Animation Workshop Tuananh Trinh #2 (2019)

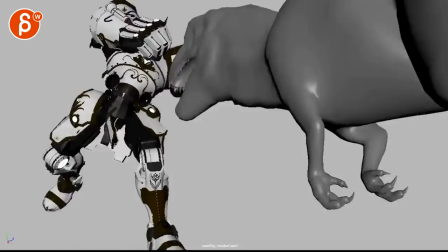Again, my concern is the casualness here. The contact point needs to be stronger.
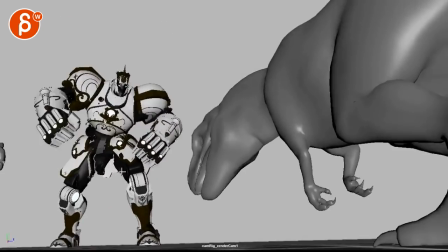The impact needs to be stronger. He feels like he's just waiting for this to happen.
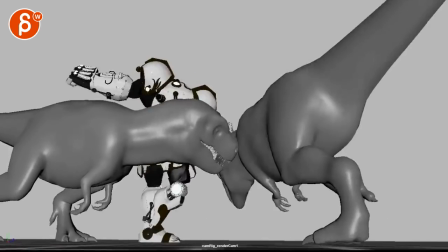It feels like there needs to be more energy. More energy on this creature going over.
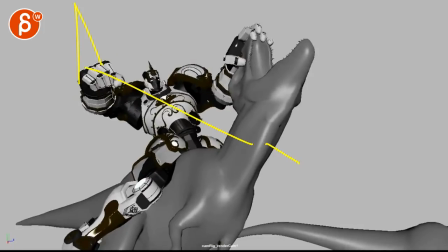And this is cool. I love this, but I wouldn't repeat a punch. So anything that he can do to make the end more original and then another beat at the end time-wise.
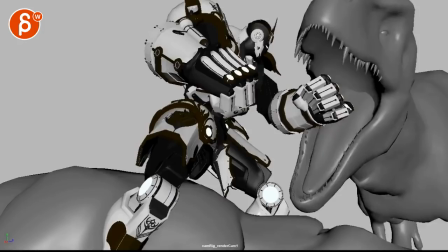And I know you want it to be as, I'm assuming, as kind of a surprise, like, whoa, and then this, and then we cut out for something else.
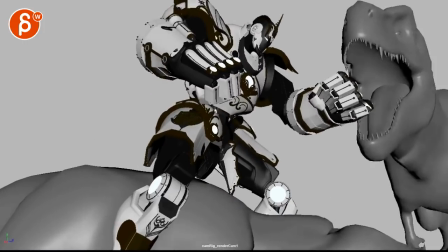That's awesome. But I would just give this another beat to feel not so rushed.
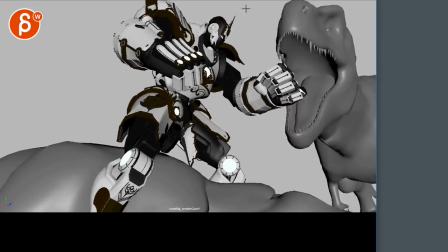And overall, camera further out, so you're always a bit more in that level,
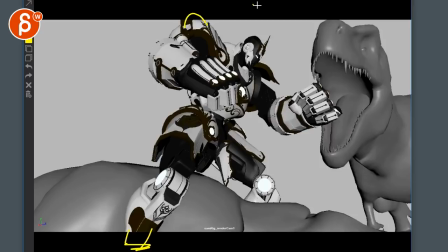even though we're cutting off the ankle again here, but you just have a bit more headroom and breathing room overall. Can't draw with this tool. I'm going to switch to my other tool to show more stuff here. All right, I hope that makes sense. If not, as always, you can let me know and you can email me. Thank you. All right, there's an email. You can sign up. You can start whenever you want. You can submit whenever you want. You get 16 submissions. Either way, a like and subscribe would be awesome. All right, thank you.